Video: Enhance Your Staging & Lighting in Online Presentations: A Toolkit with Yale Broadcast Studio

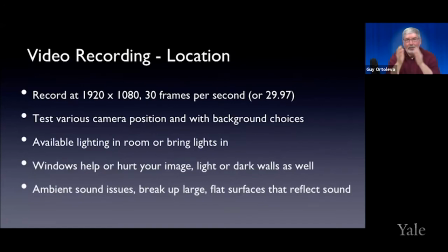[16:40]
We're now shooting in widescreen. Your recording should be in resolution of 1920 by 1080, 30 frames a second. If you're using your iPhone, 29.97 to be exact.
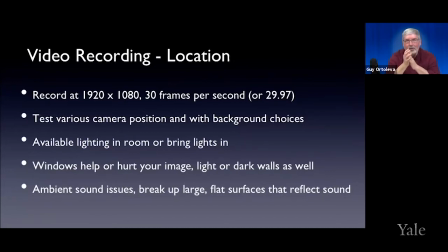[16:55]
If you're using Zoom, Zoom records at 25 frames a second. It's roughly the same. but 1920 by 1080 which is your full HD or high definition that's that's the goal you should strive for that
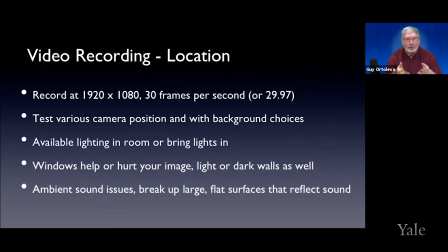[17:09]
you want to test out a camera position with backgrounds I know a lot of people just pick up their laptop and put it on with the with the camera and go around their house and find a place that makes them look good whether it's daylight coming in their own light source some lights overhead,
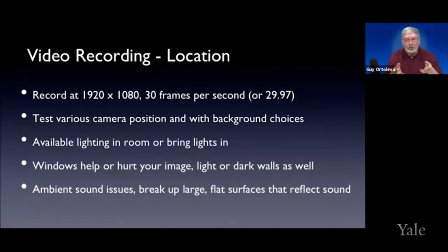[17:26]
pleasing backgrounds, but move around, find a place that works. And windows can help your image and they can hurt you too. You don't want to have bright lights behind you. You may have to bring some lights in or lights being lights that you have around the house, desk lamps and things like that.
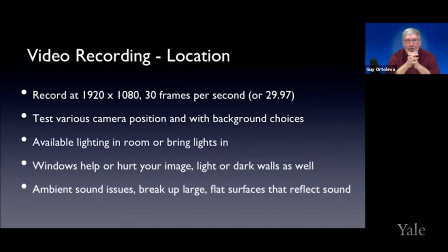[17:47]
Ambient sound. Whenever we record in any place, we'll go into the room and stand there just for a minute and be quiet. Do you hear air handling? Is the furnace making noise? Is the refrigerator going on making noise?
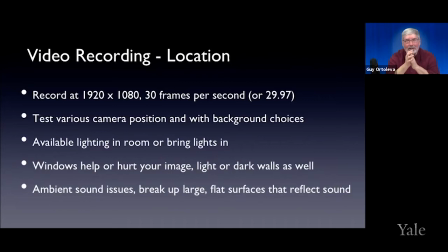[18:03]
You have to think about ambient noise and maybe that's a reason that you move to a different place. One of the things that you can do and to minimize ambient noise is to not have many large flat surfaces, chairs, things like that can break it up,
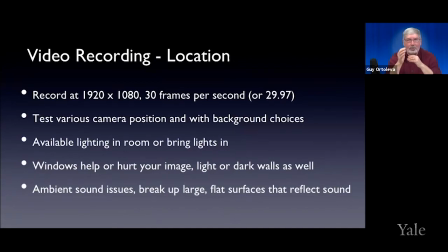[18:19]
but big flat surfaces anywhere in the room will tend to reflect sound as a large enough sound wave that it could become an issue for
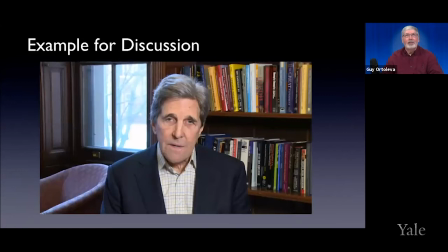[18:28]
you. Okay, here's the test. What's the first thing that you see? His eyes. I'll be willing to bet that the first thing that you see are John Kerry's eyes.
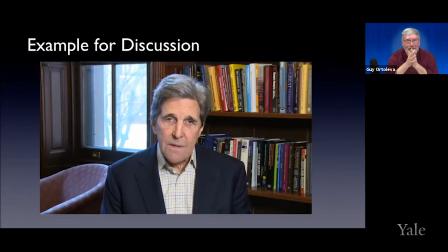[18:44]
Your eyes are going to be drawn to it. The second thing that your eyes will probably be drawn to is the light behind him. And then when you really get bored, you'll start looking at the books over his shoulder. Now, this is an example.
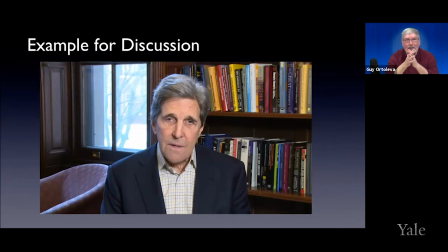[19:01]
I do shoots with John Kerry. He needs something quick to send off to someplace. So we'll run over there and they'll say, okay, well, you can use the library and I have a few minutes to set up. This is essentially the goal of what you're looking for for your presentations. Nice medium shot.
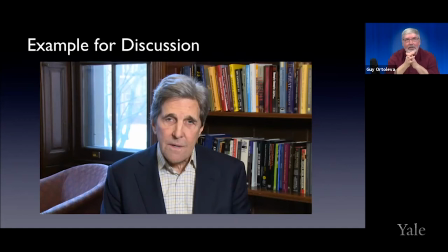[19:20]
His face is lit. You can see his eyes. He's separated because television is a flat two-dimensional medium. I mean, you have to create the illusion of depth. So the light that's on his shoulder to separate him and on his hair that separates him from the background is actually a light.
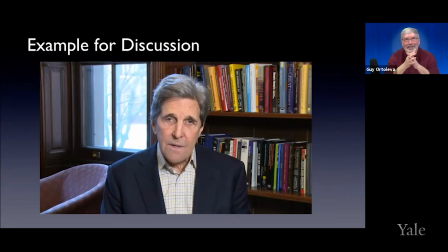[19:37]
It's not natural. It's not really coming from the window. I have a light there shining. But you'll notice his other shoulder is not separated at all from bookcase. Sometimes you have compromises. Also, he's not lit really twice as bright as the background.
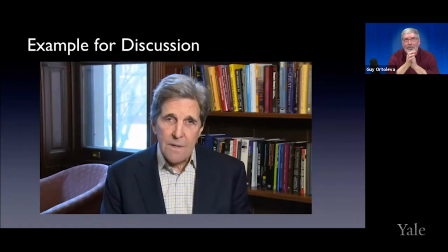[19:55]
The bookcase really should be about half as bright as John is. And that way you wouldn't be looking at all the book titles to see what they are and see what are in the library there. But this is the type of framing. This is a relatively pleasant type of shot.
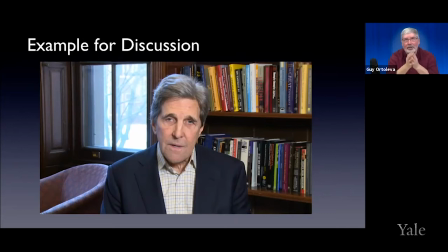[20:13]
But understand that the first thing that you're going to see are people's eyes. That's what you're going to look for. We, just as an aside, we had a little pet lizard. My son had a pet lizard. Every time you walk around by that thing, the lizard will look you right in the eye.
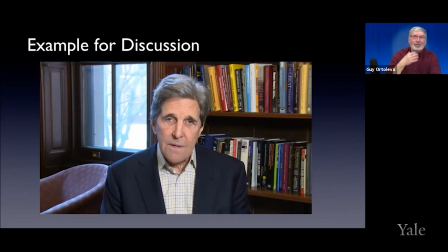[20:30]
So I think it's all the way back in our DNA, but it's natural for us to seek out other human eyes.
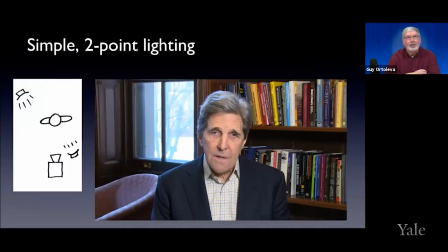[20:37]
And that's what we look for. So here's the lighting diagram, which is as simple as you can get. And this is what we used to do for all our TV magazine shows.
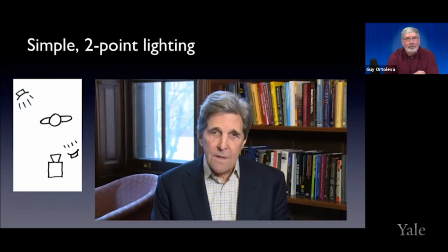[20:48]
You want to put your key light next to the lens. And what I always do is I put my key light, here's your lens, I'll put the key light one foot over and one foot above the lens. That's my starting point. I may move it out a little bit more to create more shadow, but right as a starting point,
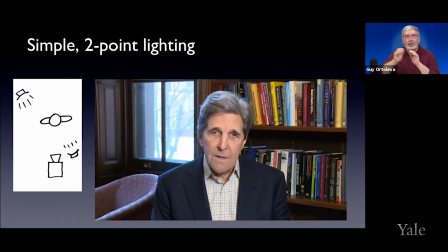[21:07]
a little bit off to the side and a little bit above the lens of the camera is a good starting point for your key light. Then if you can get away with a second light to create some separation to make you pop out of the frame, you put one on the opposite side towards the back.
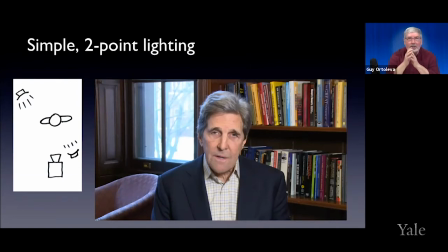[21:26]
Now, this could also be an overhead light that will work just as well. And that's what I do with my house. My second light is really just an overhead light that's casting a little light on my shoulder and my head, and it makes me pop out of the frame.
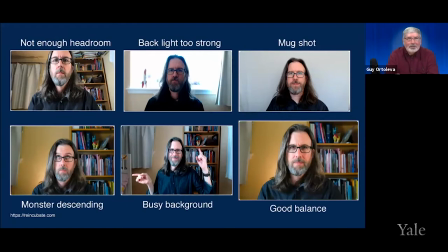[21:44]
A fellow named Jeff Carlson did a bunch of these little images of do's and don'ts. And And here I'll go through images that you've probably seen many times on Zoom meetings.
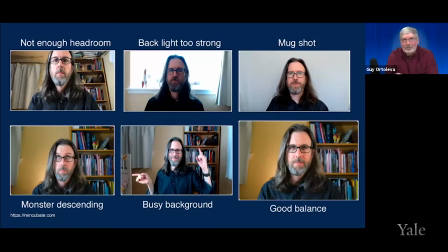[21:56]
First, you have the shot where there's not enough headroom. And then you get the shot where there's a lot of strong backlight. Backlight can really, really, really affect your image. As you're going to see later, cameras can't handle both a person in the foreground and a bright light coming from the back.
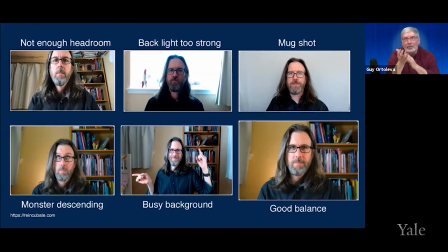[22:15]
It will both throw off the focus and it will also cause the person to be kind of silhouetted. You can see the mugshot. My favorite shot is the monster descending. How many of you have seen really scary movies? Movie Alien comes to mind.
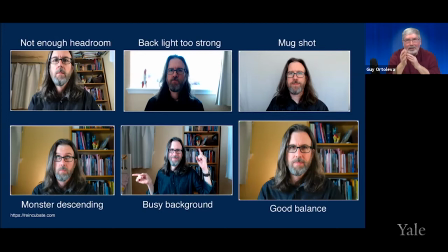[22:33]
Remember the scene when the Harry Dean Stanton character is looking for the cat and he's out there and it's all scary. and you just know that there's a monster the alien is going to come down from up above and get him how do you know well there's a lot of camera
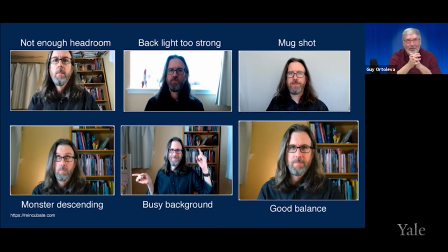[22:53]
techniques that filmmakers have used for 100 years to telegraph what's about to happen to create suspense and one of the most obvious ones is you create a space where you expect a bad thing to happen from if you have a person looking to one way and there's a lot of space over their shoulder,
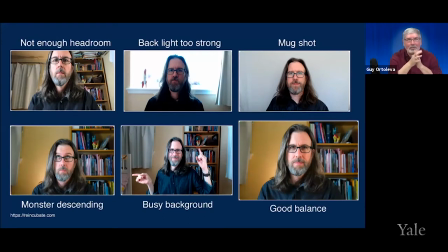[23:12]
well, that's where the bad guy is going to come in. And the same thing is you have a monster descending when you have a lot of headroom over your head. The other one, busy backgrounds. When you're going around your house looking for a place to record yourself, look at yourself on the camera.
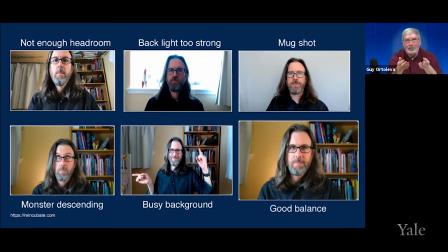[23:30]
You know, use the zoom preference setting so that you can see the video and see what it actually looks like. Is it going to be distracting. So in the bottom right, that's a good balance of framing, not too busy a background, and it looks halfway decent.
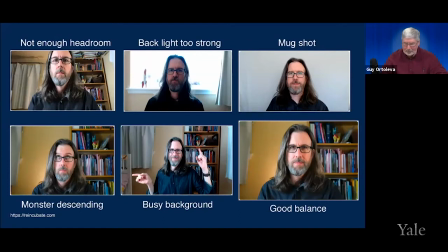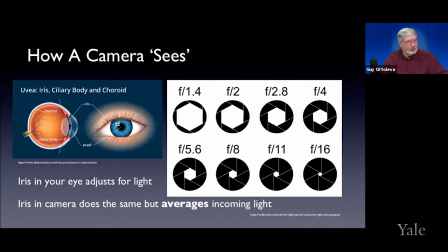[23:52]
So how does a camera see? Kind of like our eyes. We have an iris in our eyes, and we adjust for the amount of light coming in. Our eyes are very good at that. Cameras are not so good.
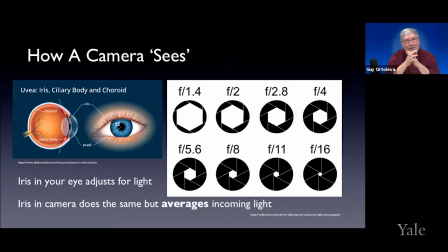[24:08]
They're not nearly as robust as the human eye, but they still have an iris, and it adjusts for the light. With most of the technology you're using, it's doing it automatically, and it's averaging. So in other words, if you have a scene,
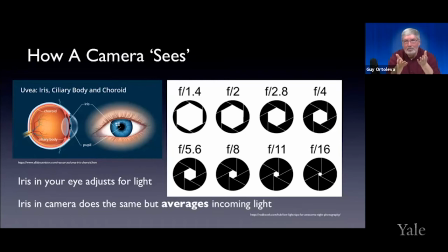[24:27]
the camera is looking at it and trying to come up with a bounce of light so that the human face is roughly 70% of brightness. From zero to 100, the face is going to be about 70%. That's essentially what a camera is trying to do in these circumstances.
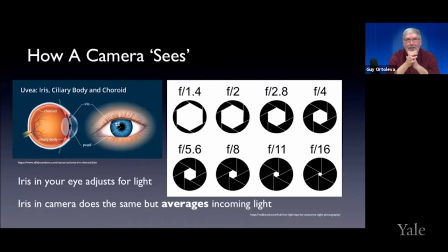[24:46]
So if you have a lot of bright light coming in behind, just like your eyes would squint, the camera is going to close down. And so now the exposure on the face is going to be a lot less.